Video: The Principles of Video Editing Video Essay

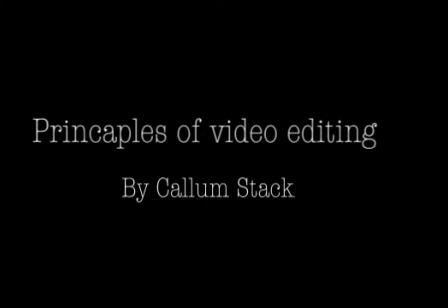(0:01)
Hello, I'm Callum Stack, and today we're talking about the principles of editing.
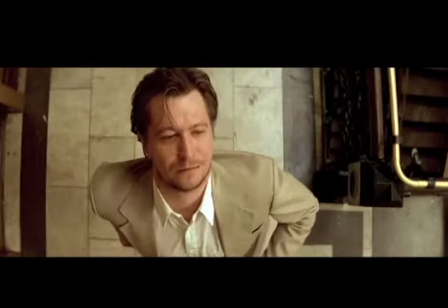(0:05)
Editing is a vital part of video making as it is the tool that helps to tell the story we want to tell.
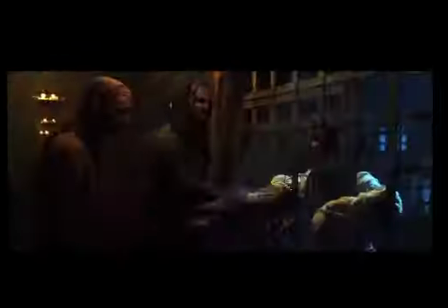(0:10)
The purpose of editing is allowing the film to flow so that the audience can be captivated by what they see on the screen.
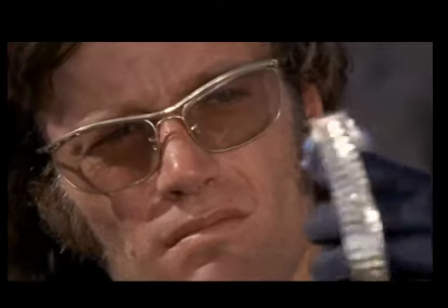(0:16)
With editing, it allows the film to have a narrative of time with the use of pace, narrative structure, and camera angles.
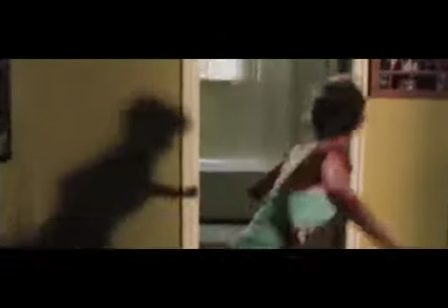(0:22)
It is also a very collaborative element, especially in terms of films, as the director will often work with the editor to make sure the story flows the right way.
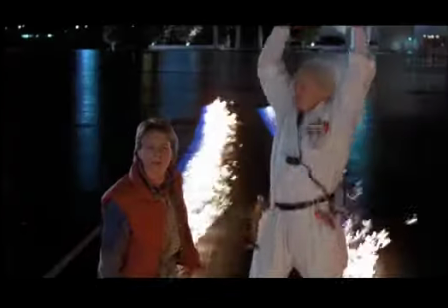(0:30)
The editor brings together all of the footage and sounds together in order to create the film/video product that the director wants.
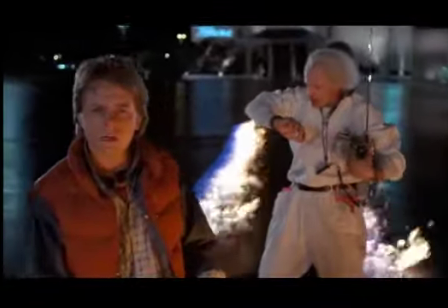(0:36)
They also have to determine what takes/shots work best and can be used to transition to other scenes.
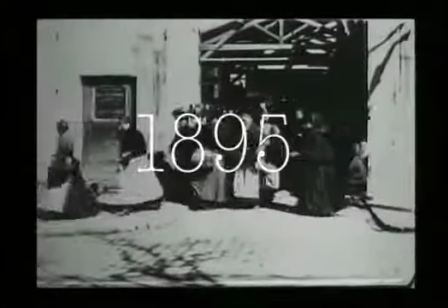(0:43)
Editing has had a long evolution dating all the way back to 1895, where the Lumiere brothers invented cinematograph,
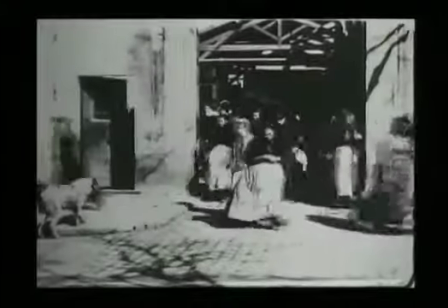(0:50)
which was a 3-in-1 device that recorded, captured, and projected motion picture.
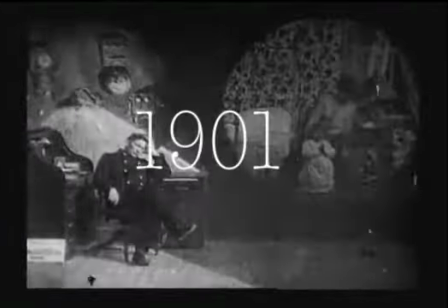(0:54)
This would continue to evolve as in 1901 Edwin S. Porter showed that film didn't have to be one long take,
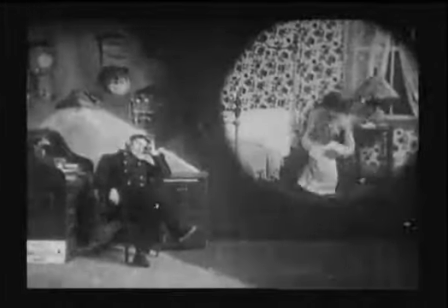(1:00)
with his films like Life of an American Fireman released in 1903, which told a different story unrelated to what the footage originally was meant to portray.
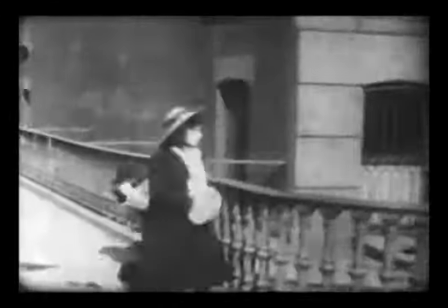(1:09)
Then, in 1908, D.W. Griffiths released his film For Love of Gold, that featured the first ever continuity cut when a scene cuts.
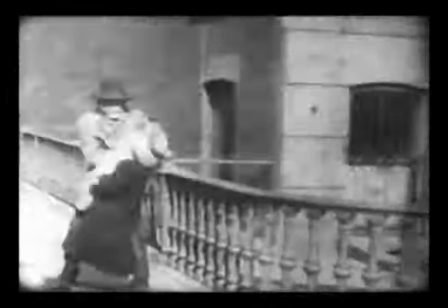(1:17)
Griffiths has been given credit for the narrative of film and the discovery of the close-up.
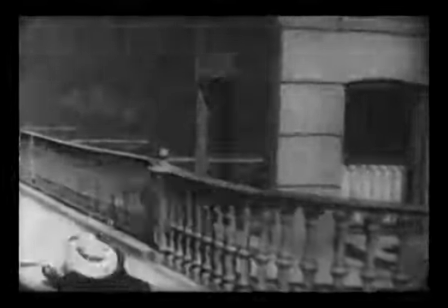(1:22)
He would continue to innovate and establish the main principles of editing, camera techniques like panoramic long shots,
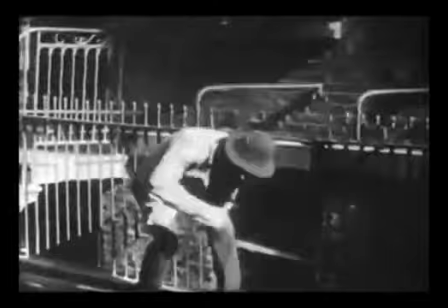(1:28)
iris effects, still shots, cross-cutting, and the use of sound. As editing has evolved over time, so have the different types of editing, that being analog editing and digital editing.
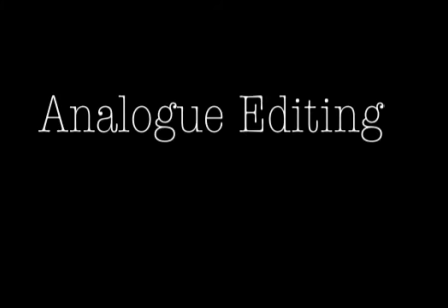(1:39)
Analog editing was used way before we could edit on a computer.
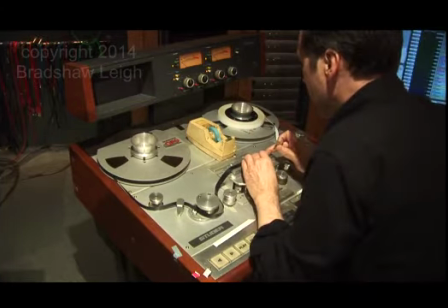(1:42)
This method of editing was when a film negative was completed, it would be cut down and pasted into an order.
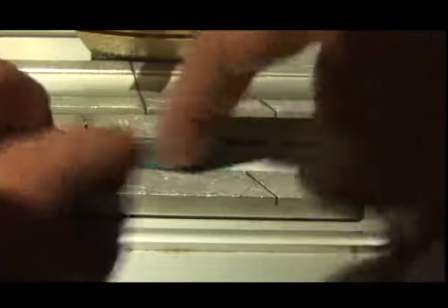(1:48)
It would then go through a machine called a Movolia, or a key AEM.
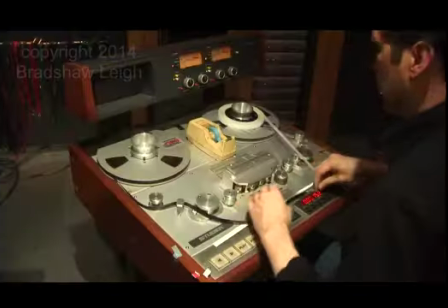(1:54)
This method was used for a long while to edit movies where the editors had to be careful and precise about which parts of the film to cut.
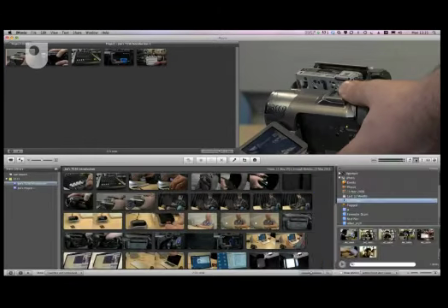(2:00)
However, with digital editing, it has become more efficient and easier to edit a film by using different programs like Adobe Premiere or Final Cut Pro.
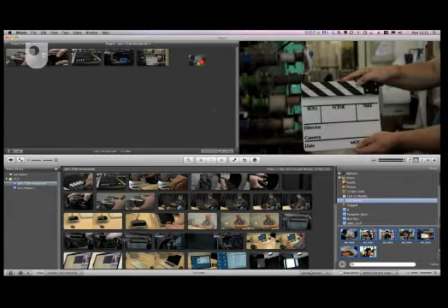(2:09)
All of the footage as well as audio is put onto a timeline on the program and is then cut and pasted into an order. You can also add effects to the footage and change the quality of it with these programs. There are many different steps that you have to follow in order to better understand how to edit a film.
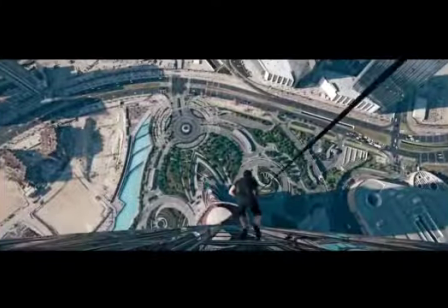(2:26)
For action scenes, it is important for the viewers watching to get a good view of the action taking place on screen so they can understand what is happening,
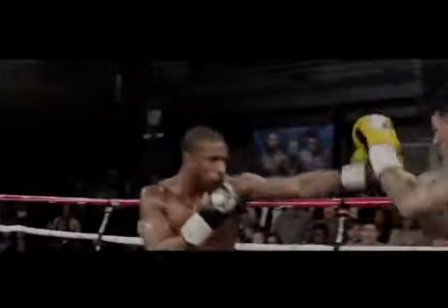(2:34)
as well as who exactly we are supposed to follow in the scene.
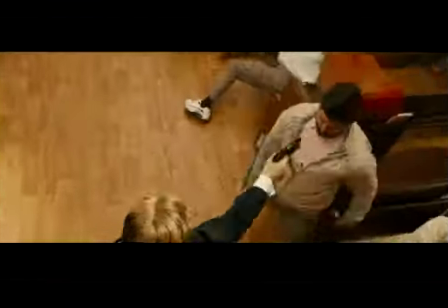(2:37)
For example, from the film Kingsman: The Secret Service, where the character of Harry is fighting against a group of racists in a church.
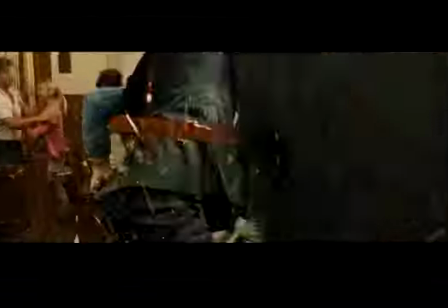(2:44)
This entire sequence follows the action from Harry's perspective, showing us his view of the fight, therefore bringing us along for the ride.
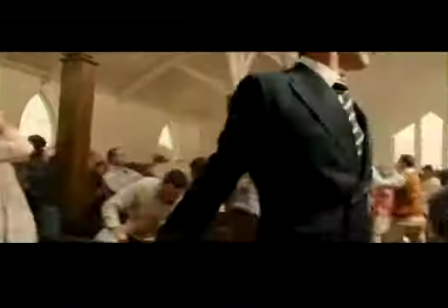(2:51)
This scene may seem like all in one shot, but in actuality there are moments in the sequence where the editor hides this,
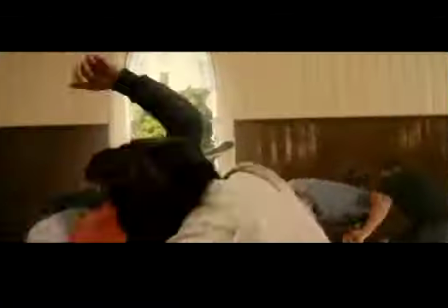(2:57)
with shots like here with guns shooting these people, or when it hits the camera.
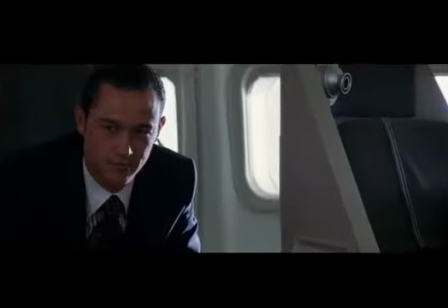(3:03)
When editing a movie or show, it is vital to have a lot of varied shots, or to not keep on certain shots for too long.
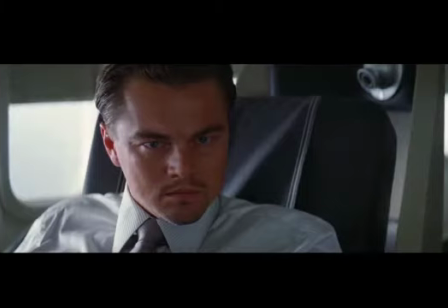(3:09)
Otherwise, the audience will get bored with the same shots over and over. During a simple scene like Inception, as you can see here, there are multiple shots used during this simple sequence of Leonardo DiCaprio's character waking up from his dream and looking around him.
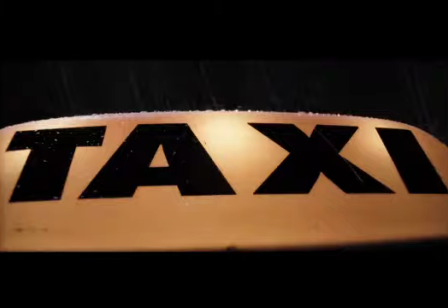(3:26)
Editing can also bring together certain shots into a sequence, which can either be used for a simple montage to show a passage of time or to tell a part of a story. For example, with this scene in Hot Fuzz, we get numerous shots of the main character Nicholas Angel getting on the train towards Sanford. This entire sequence of events is told through just simple shots,
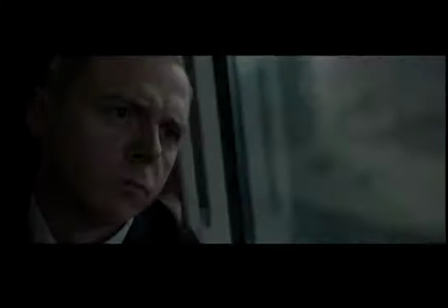(3:45)
like a shot of the taxi light going on when he's leaving the police station, it going off when he's arrived at his location,
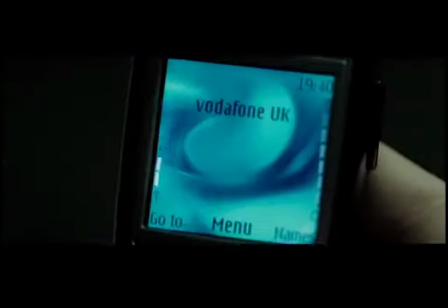(3:52)
constant shots of his mobile phone showing the time,
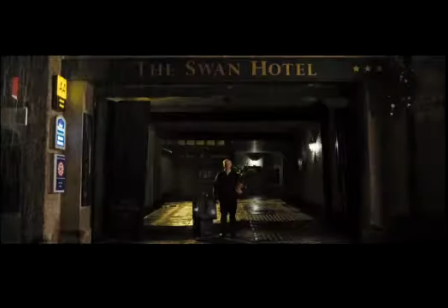(3:55)
Nicholas's lifeless expression on the train, and him arriving at the place in the same manner as he did when he left the station and was on the train. It is also important to create a pace in the film, as a way to keep the audience invested in a certain scene.